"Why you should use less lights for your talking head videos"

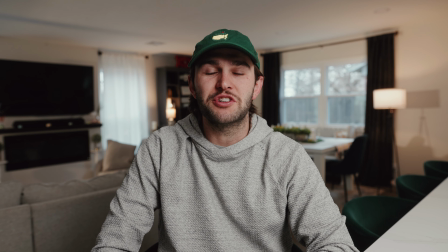[0:00]
What's up guys? In today's lighting breakdown, I'm going to show you how I took this shot from this to this. Alright, let's get into it. Hey everybody, my name is Jake Meyer and I'm a video producer in Oklahoma, and this channel I'm hoping is a resource for people who make videos.
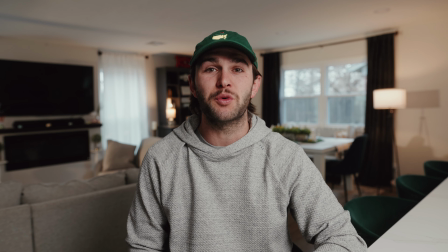[0:16]
So lighting breakdowns are some of my favorite things to watch on YouTube, and so I figured I would try and make it on my own.
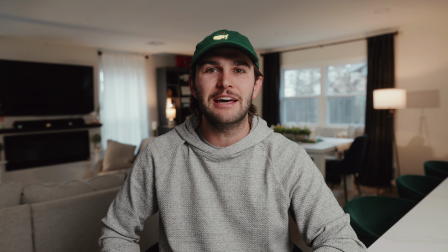[0:22]
We're shooting in my house today, so nothing super special. I'm not on set or anything, but I have a buddy who started a new insurance business and wanted to do a little promo for him.
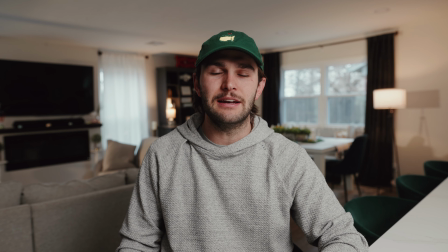[0:32]
So the first thing that I wanted to do, and granted, I look at this space every day because I live here, but the first thing that I wanted to do is I wanted to figure out what direction of the room I wanted to shoot in.
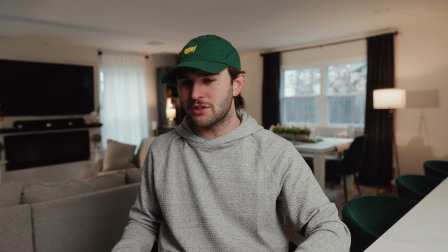[0:44]
Question, come here.
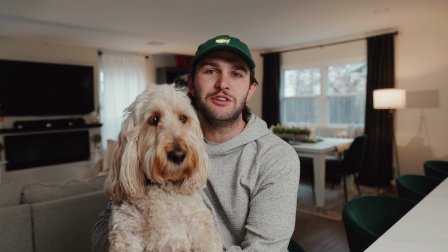[0:47]
So I wanted to follow the cinematography framework and shoot into the L of the room because that just makes things look a lot better.
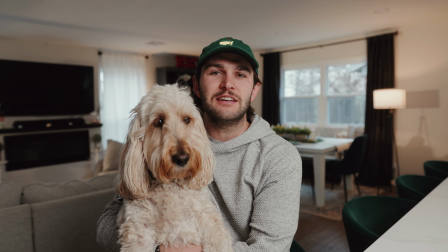[0:54]
And it adds an artificial sense of depth.
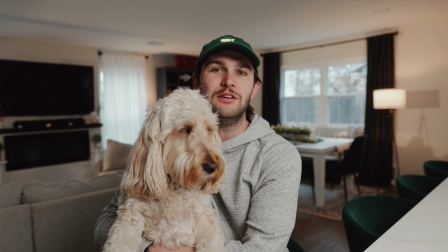[0:57]
Now my living room isn't huge, but it's a good size, and so I knew that shooting into the L would just help that sense of depth even more.
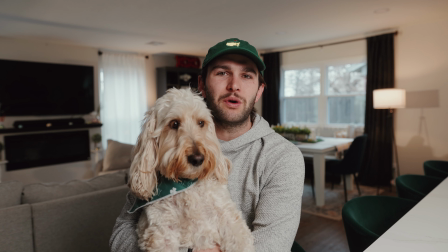[1:05]
Are you done? Do you want to get down? So another thing that I wanted to do is I knew that this morning it was pretty cloudy and gloomy outside,
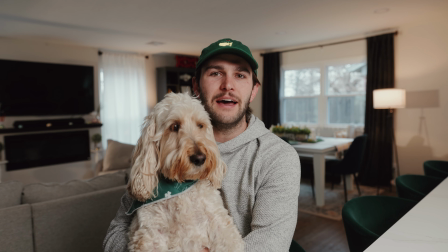[1:13]
and so I wanted to add a little bit of depth to the image by shooting in some artificial sunlight.
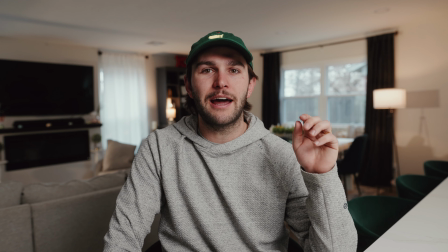[1:21]
So the cool thing is that I lit this with only two lights. I lit it with an aputure 100x right there, and then an aputure 300x outside,
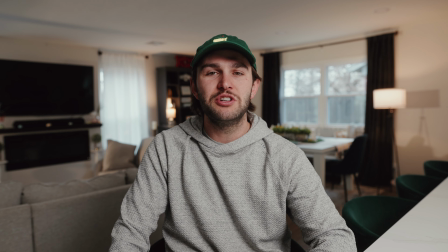[1:29]
and they're contrasting color temperatures just to create a little bit of interest in the image.
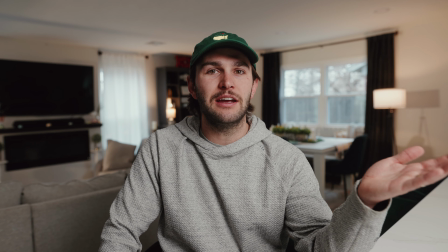[1:34]
So I have the aputure 100x right here off to camera right, off to my left,
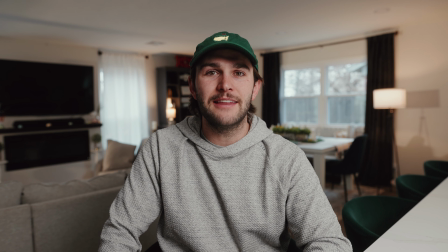[1:39]
and it's got the lantern attachment on it, and that just provides a really nice soft spill. It's not a huge softbox like I normally use, but it gets the job done, and it creates a nice little wrap on this side of my face,
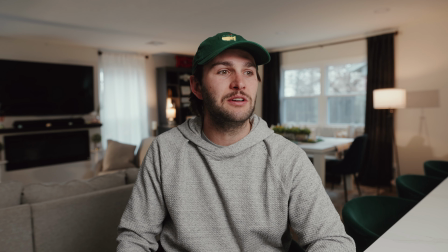[1:51]
and not quite a Rembrandt triangle, mostly because I couldn't get the light close enough right here, and I didn't try to flag it off or anything to create that nice soft Rembrandt triangle that everyone tries to go for. But the second light that I have out here is I have an aputure 300x, and that's outside on my back porch.
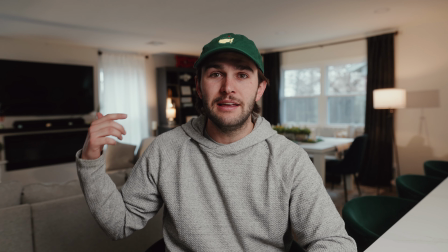[2:10]
It's shooting in through the window, and that's supposed to create an artificial sense of sunlight.
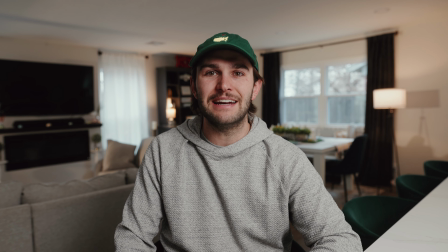[2:17]
It's pretty gloomy outside right now. It's not super exciting to be out there, and there's definitely not any good sunlight coming through.
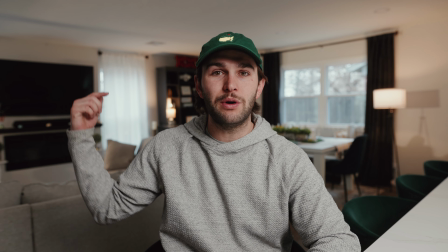[2:25]
We're shooting in the morning, so I knew that the sun would be coming in through that window if there was sun today, but there's not.
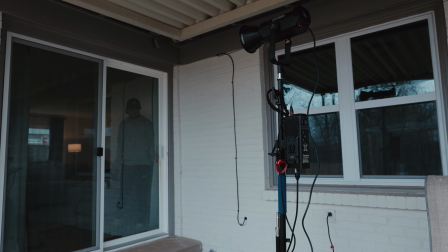[2:32]
So I'm recreating that sense of sunlight.
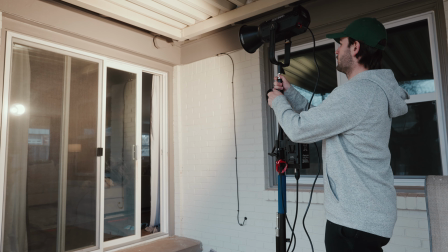[2:34]
It's not really powerful enough to recreate sunlight, but for something like I needed it for, it got the job done.
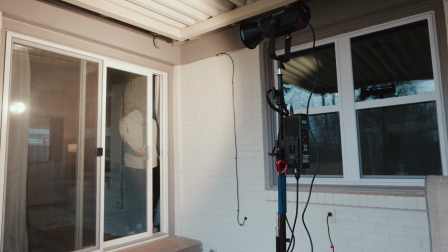[2:43]
Shooting a light through a window typically helps to make it more realistic.
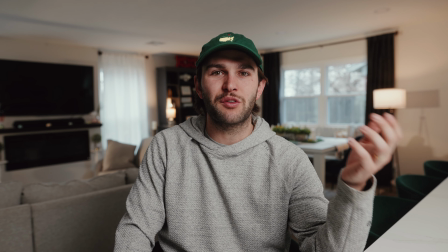[2:49]
One unfortunate thing is whenever you try to light things from inside, sometimes it just doesn't look natural.
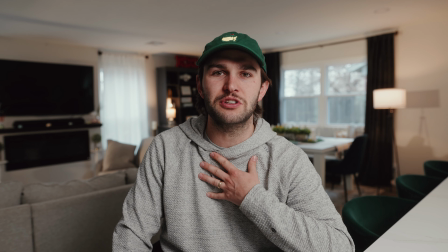[2:55]
And if you're going for an enhanced naturalism, like I usually shoot with, then you want to make something that's more realistic.
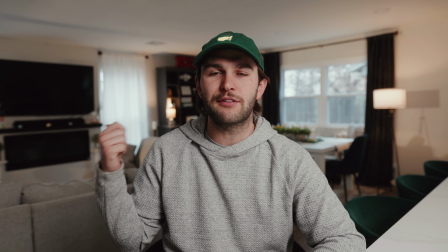[3:01]
And so I have the 300x outside, I've got it on 100% brightness, and I have it at like, I don't know,
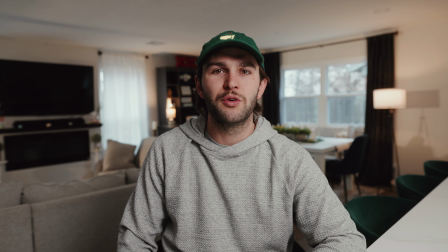[3:07]
3200 Kelvin to recreate that warm morning sunlight.
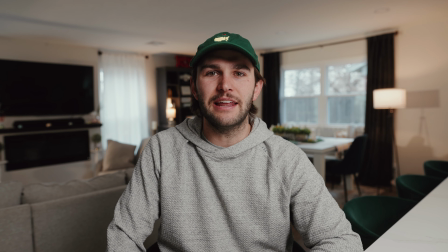[3:11]
And then to create a little bit more visual interest, I added a lamp, one right there and one right there. And those just help to add a little bit extra to the background. So I'm going to show you guys what this looked like without any of the lights,
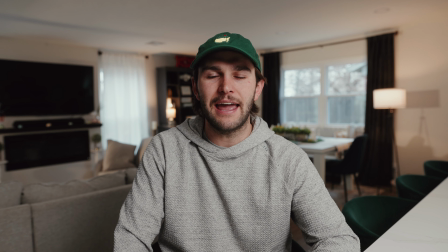[3:25]
and then show you what it looked like with the house lights on, and what it looked like if I had no lights on, or if I just had one light on. So enjoy this little breakdown. Hey!
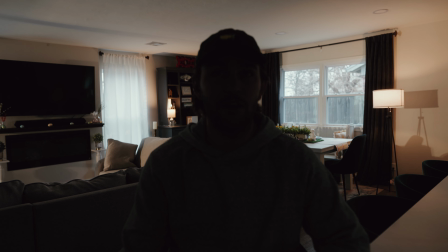[3:40]
So this is with no key light on, but the lamps and the background light out there.
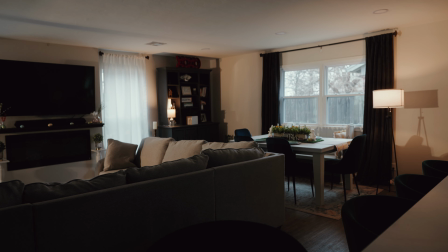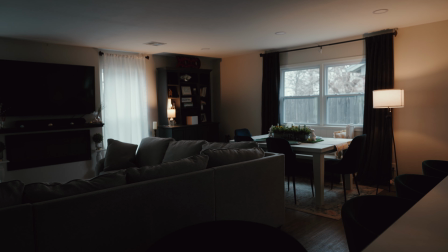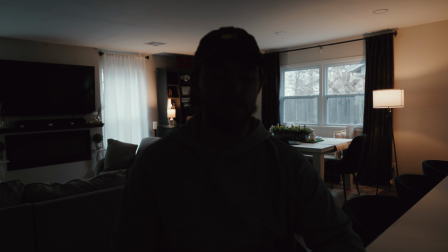[3:54]
This is with no background light on and just lamps. It's kind of dark, as you can see. So I'm going to show you guys what it looked like now with just the key light on, no background light, and no lamps.
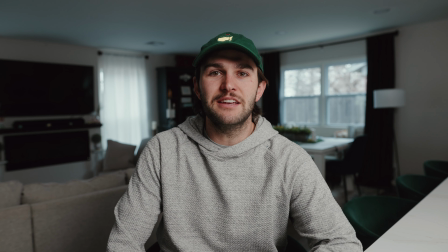[4:18]
So the first thing you might notice is that this image is just plain. There's not really a whole lot going on, and it's not super interesting. But as soon as I turn one lamp on, it changes the whole dynamic because it adds a little bit of warmth to the background,
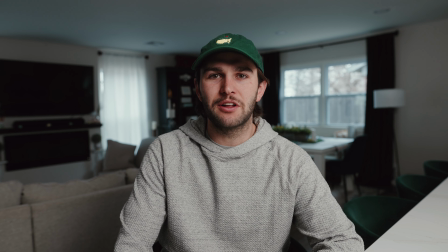[4:33]
it gives a little bit more interest, and it makes it look like it's not a gloomy, rainy day like it is.
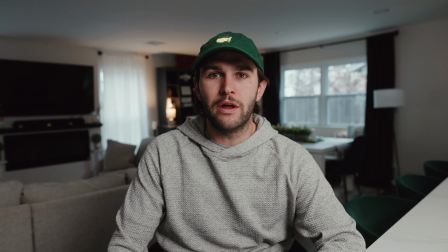[4:43]
Look at that glow that came from using that one little lamp, and it's tiny, it's not very bright, but it just adds a nice little warmth to the background, something to help break it up a little bit from the gloom that is outside. I'm gonna turn on the other lamp, and then you can see just how much work it's really doing since it's a brighter lamp.
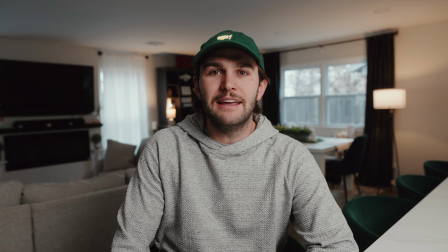[5:03]
So with this lamp, you have a bigger source, which means that it's going to be a little bit softer, and it's also going to create a bigger array of light. It's also going to direct it a little bit because there is an opening at the top and at the bottom. These aren't special light bulbs. They're not B7Cs. They're not color temperature changing.
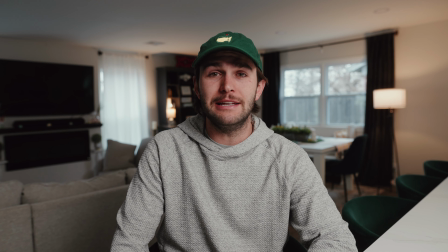[5:20]
They're just your run-of-the-mill warm LED light bulbs, and they do okay. I mean, they are fine if you're not trying to use them on every single set. So the last light is the 300X that was outside,
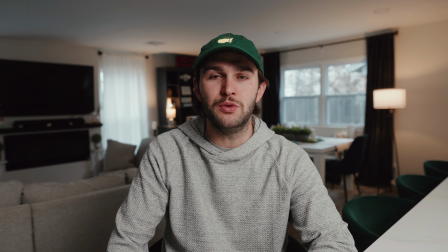[5:34]
and I'm going to show you just how much it's doing to raise the room tone and the ambience and make it a warm, inviting thing that would help when you're shooting a corporate promo like I was this morning.
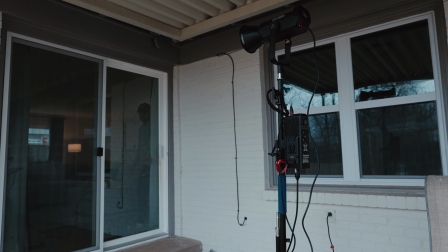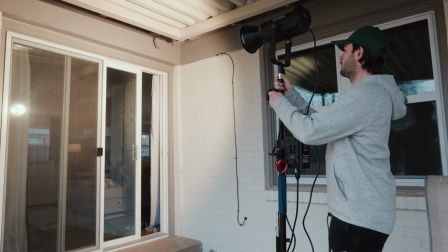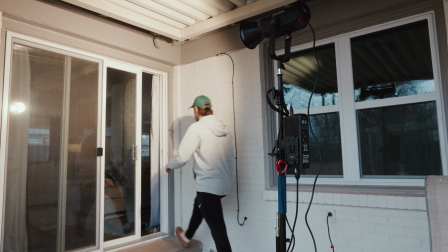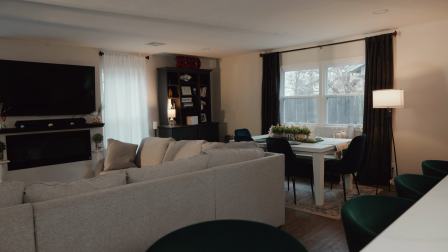[6:04]
So you can see that since that was a pretty harsh source, it created a lot of shadows as soon as it was turned on.
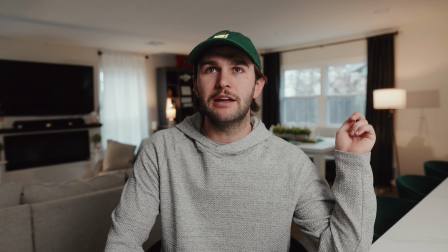[6:11]
You can look and really see on this lamp right here, just look at the shadow that it created right there.
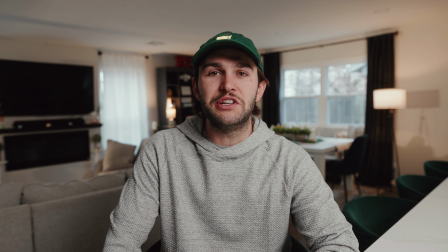[6:16]
So that really changed the mood of the entire shot. First time, it looks like it's blue hour, doesn't look like it's an inviting time of day. But as soon as you turn that light on outside to help bring the ambience up,
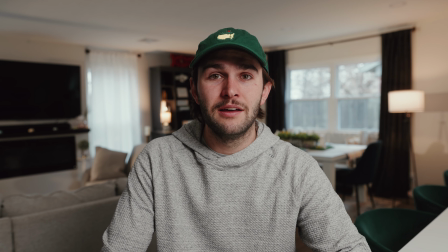[6:31]
not only did it help with brightness by turning that light on, but it also helped just change the mood of the entire shot, I think. So, like I said, I was shooting a corporate promo this morning for a friend. It's probably just going on social media. It's not anything for a website. It's not a big ad campaign or anything. It's just a friend who started a new business, and I wanted to be able to help him out, just give him a little video to introduce himself and get what he needed out there to his customers. So I'll play what the final shot looks like now.
What's up, good neighbor?
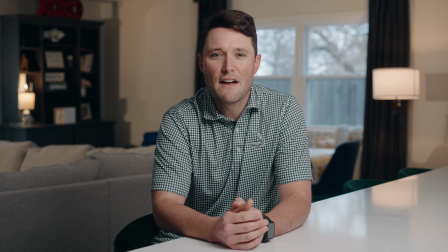[7:04] Barrick here. Just wanted to provide y'all with a little life update.
Hope you guys enjoyed this video. If you did, please consider subscribing to the channel. And I really enjoy lighting breakdowns. So if you guys enjoyed this, please leave a comment, because I would love to do more of these and show you guys how we lit different shots and how we took things from one to another. Set design and lighting can really change the entire video. So let me know what you guys think, and I will catch you guys next time.